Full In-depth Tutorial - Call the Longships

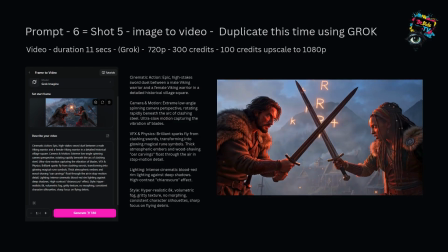And so this sword fight is a combination of Seedance and Grok Imagine, mostly Grok Imagine to be honest.
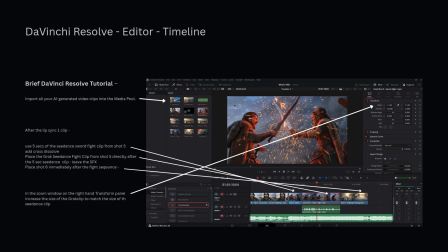So combining those clips in DaVinci, I stitched the sword fight together in the timeline. I used 5 seconds from the Seedance version, added a quick cross dissolve, and placed the Grok version straight after it. And I as I said, I scaled the Grok clip slightly
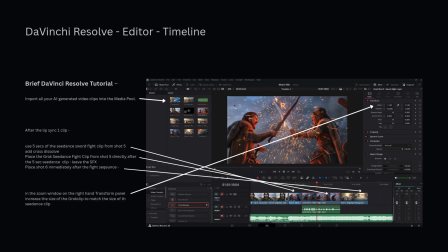to transform that so that the two panel shots actually matched in size and framing. So the way I did that was placing the Grok clip over the Seedance clip, using opacity on the Grok clip just to line it up properly, and then just zoom in, etc.
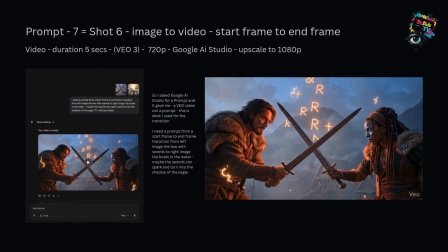So that was for that particular shot. I used Google VEO3 through AI Studio,
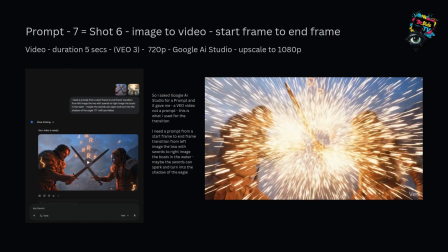and I gave it the sword fight image as the start frame and the longships on the water as the end frame,
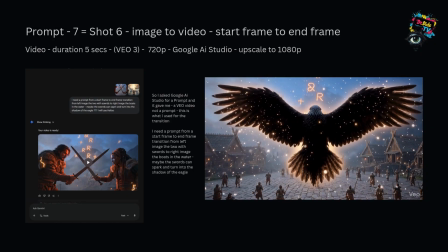and I asked it to make the sword spark and transform into the shadow of a giant eagle flying over the boats,
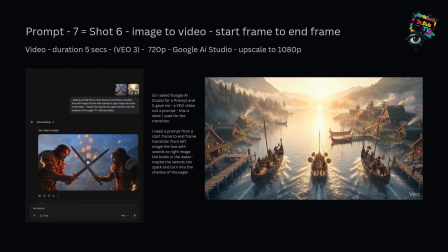and that came back with a 5-second video that worked
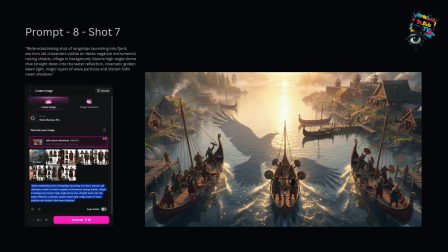quite well as a magical bridge between the flight and the next scene. So now we're on to shot 7, and this is a wide establishing shot of the longships launching into fjord at dawn.
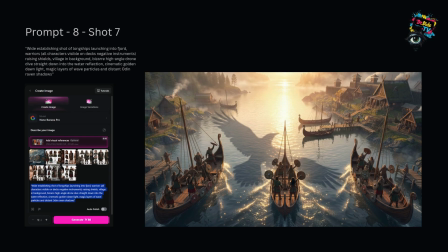I wanted all the characters visible on the decks, shields raised with a massive Odin raven shadow stretching across the water. High angle drone dive straight down into the reflection, so that gave it hopefully an epic cinematic feel.
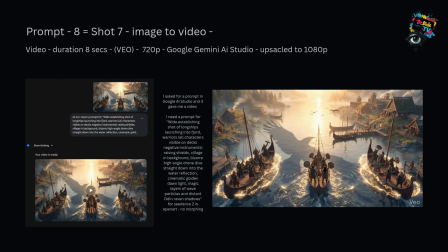And the next shot, I turned that image into video using VEO again, and this one was an 8-second long shot.
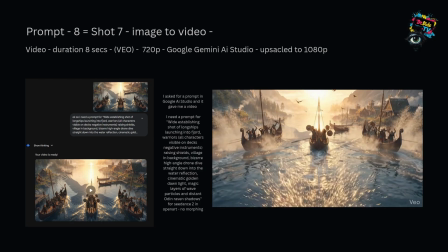The motion of the longships cutting through the water, and a dramatic high angle dive looking stunning, hopefully.
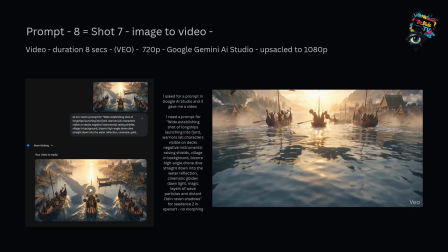I upscaled that to 1080p afterwards to keep the quality consistent with the rest of the video.
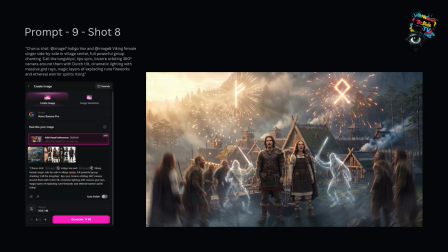And then finally on this we have a chorus moment with Indigo and Anya are stood side by side in the village.
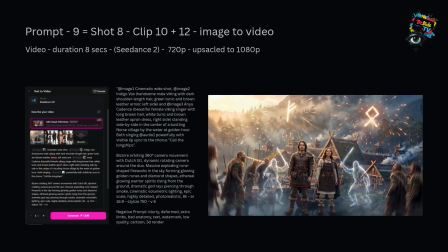They're leading a full group chant of Call the Longships.
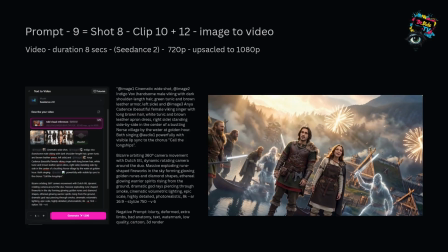So I added a massive exploding rune fireworks in the sky and ethereal warrior spirits rising around them,
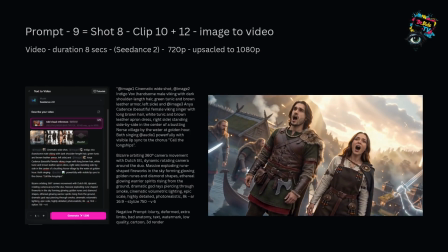and then a 360 orbiting camera with a Dutch tilt to make it feel a little bit more powerful.
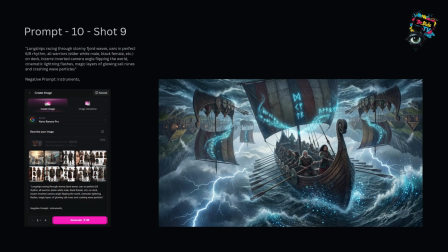Shot 9 is quite dramatic, hopefully. I created this image of the Longships racing through a stormy fjord with massive waves, and the warriors are rowing, hopefully in perfect 6/8 rhythm. I used an inverted camera angle that flips the whole world upside down,
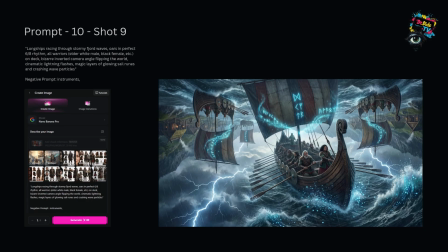so there's like a mirror of upside down ships and right way round ships,
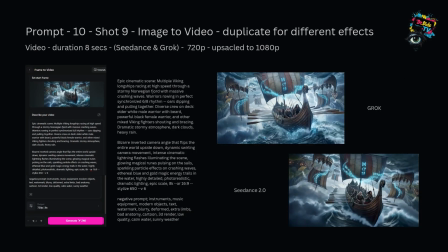and I added glowing runes on the sails and crashing wave particles to keep the hopefully magical feeling going.
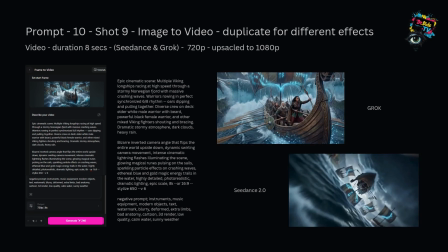Generated the next shot in 2 different tools, so there is Seedance and Grok, so I could pick the best motion.
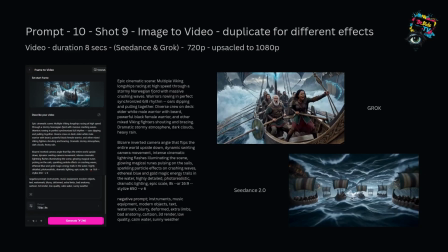Both versions gave me that wide inverted camera move and the stormy energy, so I generated them again as 720p and upscaled to 1080 to save credits. The Grok version ended up being much cheaper, but still looked pretty damn good, to be honest.
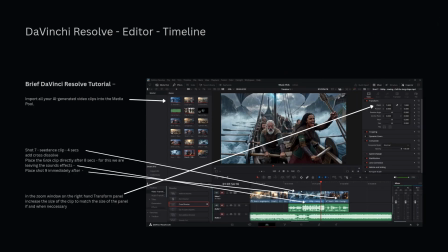What I did then is I laid that out onto DaVinci Resolve and just continued with the editing process, placing the Seedance clip first and then added a quick cross dissolve, dropping in the Grok version straight after it, and then transformed that panel again so that it was the right scale and size.
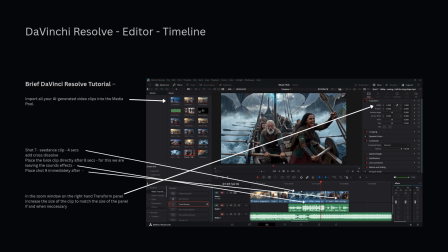Shot 10 is a close-up of a young Viking
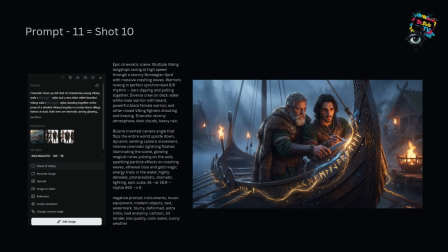carving glowing runes into the wooden ship with the elder watching him. So that's basically Indigo Vox and RSB Totalus.